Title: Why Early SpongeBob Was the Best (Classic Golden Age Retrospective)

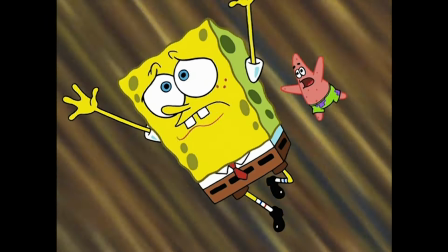749s In the deck, Mr. Krabs!
The audience at the Fry Cook Games getting cooked in oil.
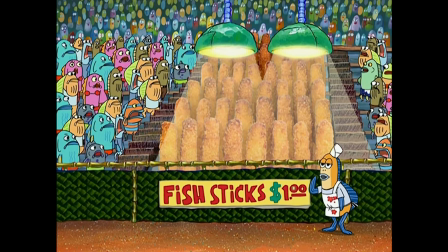757s Your face gets here.
The way the surfer dude laughs. You just view things differently as an adult. I mean, when I was a kid, I believed that taste was subjective and everyone was entitled to their own opinion. And then I got older and learned that some people thought that Wormy was a bad SpongeBob episode,
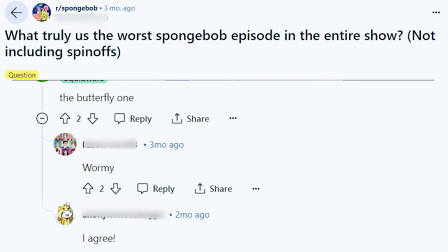775s
and I realized that some opinions are objectively wrong, and some people's brains are objectively, empirically, full of dookie. There was also a great joy in getting older and seeing that certain small moments in the show that stood out to me also stood out to other people.
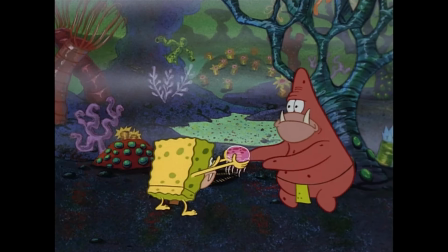787s
When I was young, I always thought the way that Caveman SpongeBob defensively turned around towards Squidward in this scene was so funny.
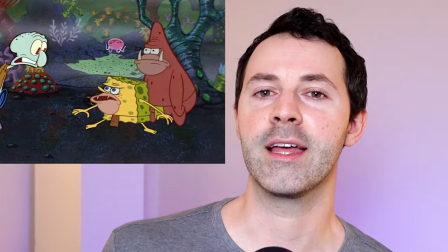792s
And when I was younger, I'd always see that moment and think, I wonder if anyone else notices that and thinks it's funny. So I was delighted when years later that moment became a meme.
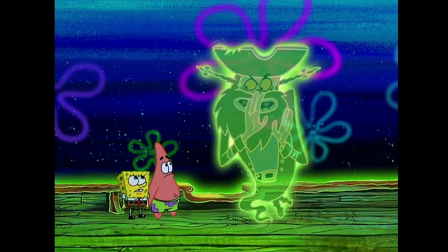799s
It was like, oh hey, other people did notice that and they thought it was funny too. And rewatching the show, I also noticed a couple of subtle callbacks that I never picked up on before, like Mr. Krabs using hair curlers.
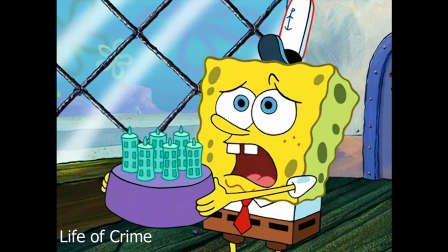808s What about all the stuff you stole? What do you mean? Mrs. Puff's hair curlers? That one was a gift.
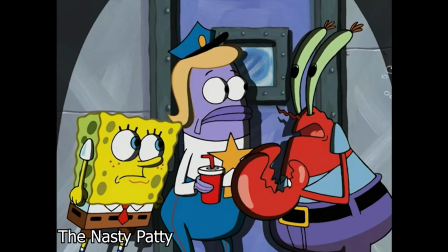813s He wears curlers to bed! Wait, it's not what you think!
Or Patrick thinking that buckets are hats.
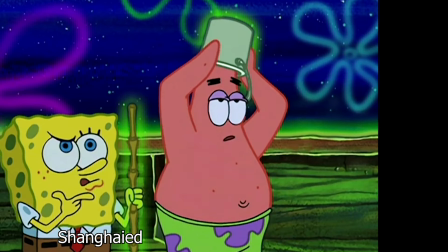818s And I got this hat! Scary. Well, I think we could probably... Mother! This game stinks.
One of the things I loved about the show was that it was so fundamentally cartoony, and that might sound like stating the obvious, but SpongeBob had a cartooniness in its DNA that a lot of other cartoons don't.
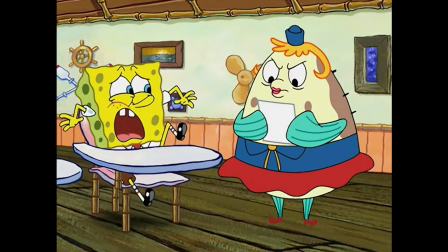834s
The show had a funny inconsistency with itself. The details of the world would change for the sake of a gag or for the sake of a storyline. As if I really look like this!
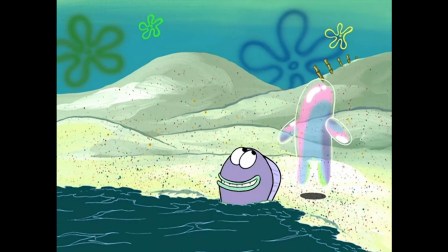842s
The surfer dude dies in one episode.
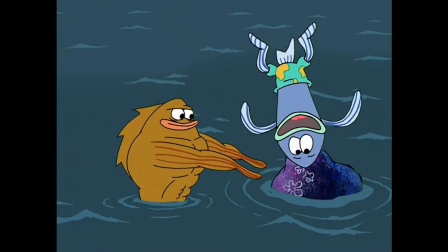847s
Then he shows up a few episodes later alive and well. In Club SpongeBob, there's a giant beanstalk right outside their homes.
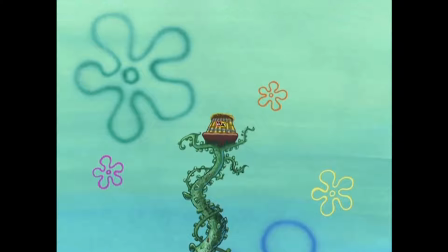854s
Why? Well, so that SpongeBob and Patrick can have a treehouse that sets the episode's storyline in motion.
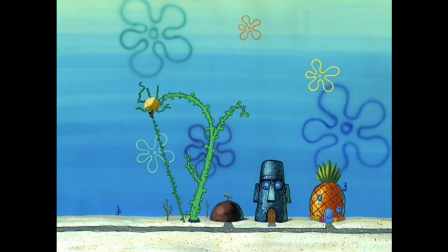861s
It's never explained how the Beanstalk got there when it was never there before. If the episode needs it, it's there.
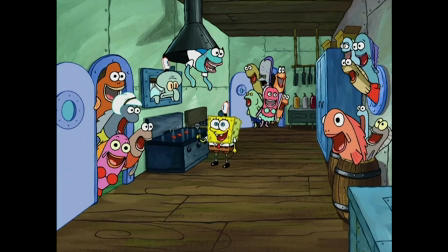866s
I mean, I don't even know how many versions of the Krusty Krab kitchen there are. In most episodes, the grill is right next to the window so that SpongeBob can interact with Squidward.
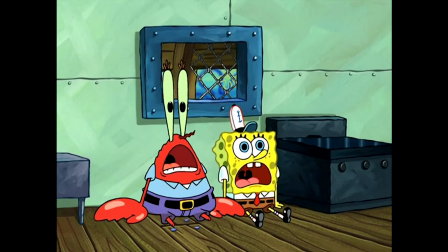873s
But then in the Nasty Patty, the grill has moved so that SpongeBob and Mr. Krabs can more easily look through the window at the health inspector.
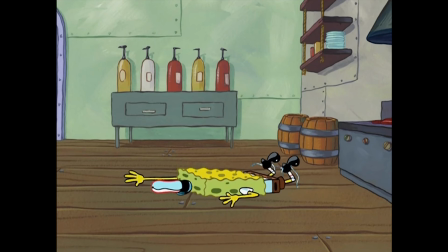879s
In Your Shoes Untied, the grill is on the other end of the kitchen so that they can do gags related to SpongeBob's untied shoes.
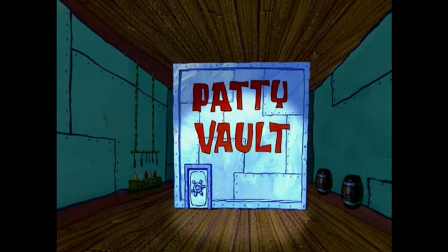885s
In Just One Bite, there is suddenly a giant patty vault in the middle of the kitchen. They didn't usually explain how these things happened or why things were changing.
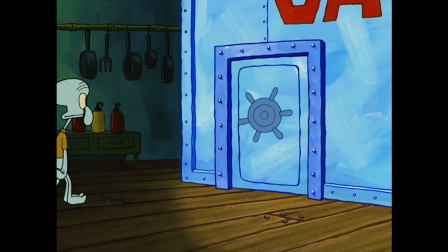892s
They would disregard consistency and logic as long as it served the episode.
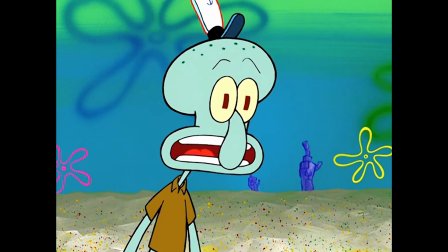896s
Sometimes the story beats were cartoony, with inciting incidents like Squidward thinking he accidentally fed SpongeBob a bomb that's gonna kill him.
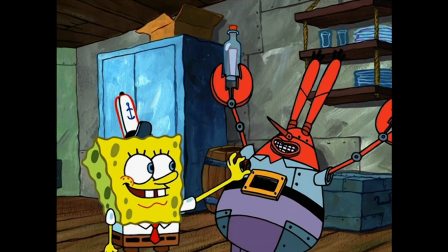903s
Or conflict resolutions like Plankton's coin-operated self-destruct.
Coin-operated self-destruct.
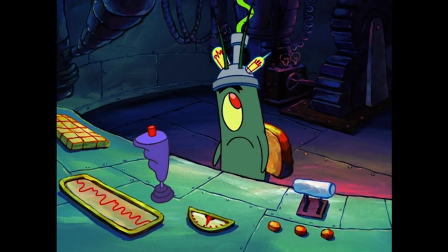910s Not one of my better ideas.
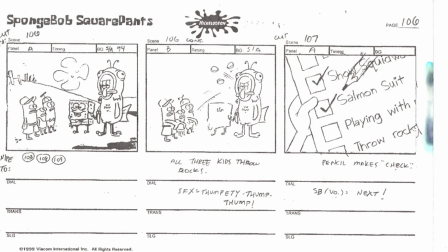912s
And I think a big part of the reason for that cartooniness is that the show is very storyboard driven, where artists are given a basic storyline and have to flesh it out by drawing it like a comic.
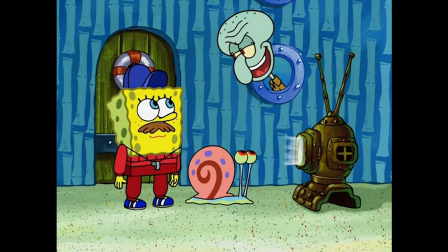920s
And the great thing about that approach is that there are jokes and gags that you discover by storyboarding that I think you just don't stumble on by writing a script.
Hey, what are you standing on anyway?
Especially with visual comedy. SpongeBob had a ton of visual gags, and sometimes those were the funniest things.
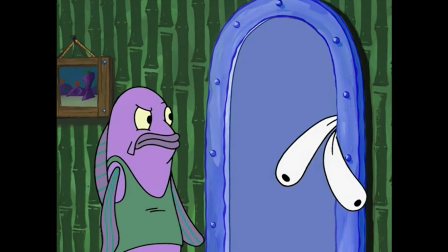934s
You could tell the artists and animators were really having fun with it. Obviously, visual humor is a part of all cartoons, but SpongeBob took it to another level.
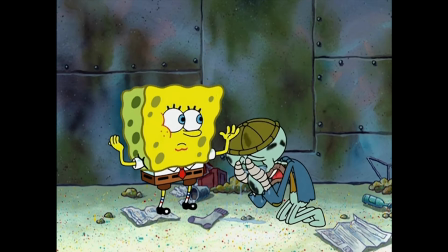940s
It had these really exaggerated Looney Tunes-ish visual gags. You know, gags that still work even if you watch the show on mute.
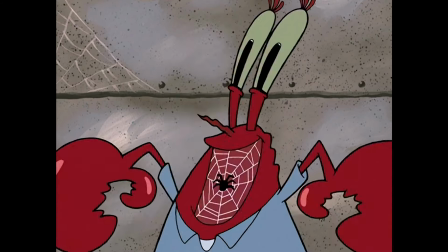949s Mr. Krabs, a customer!
We got to do a lot of cartoon gags.
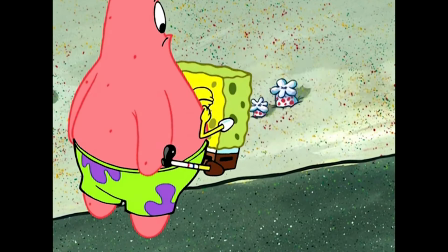955s
Exploited animation as much as possible.
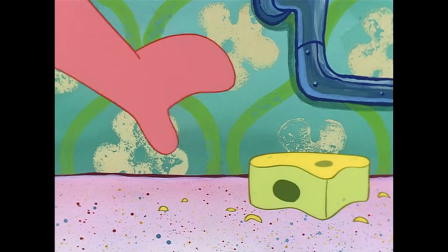960s
And besides the big gags, there were also these funny little ways the characters would behave, kind of as other things were happening.
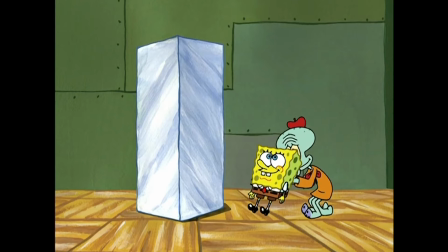966s
The way other characters would grab or move SpongeBob like he was an object and he didn't seem to notice or care.
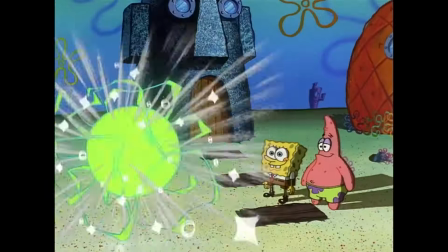971s
Or after his insane journey through time, Squidward time travels back to the present where SpongeBob and Patrick are standing as if they knew he would appear right
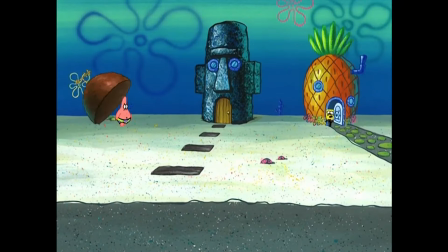978s
in front of them. Or cutting to the next day and SpongeBob and Patrick both walk out of their houses at the exact same time.
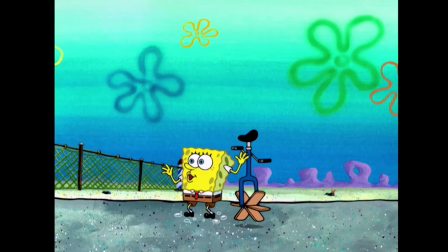983s
SpongeBob being violently shaken into a daze by Mrs. Puff.
Extra credit, SpongeBob! The extra credit!
There were also these quick, blink and you miss it gags happening away from the focal point of the shot, just thrown in for that tiny extra bit of comedy.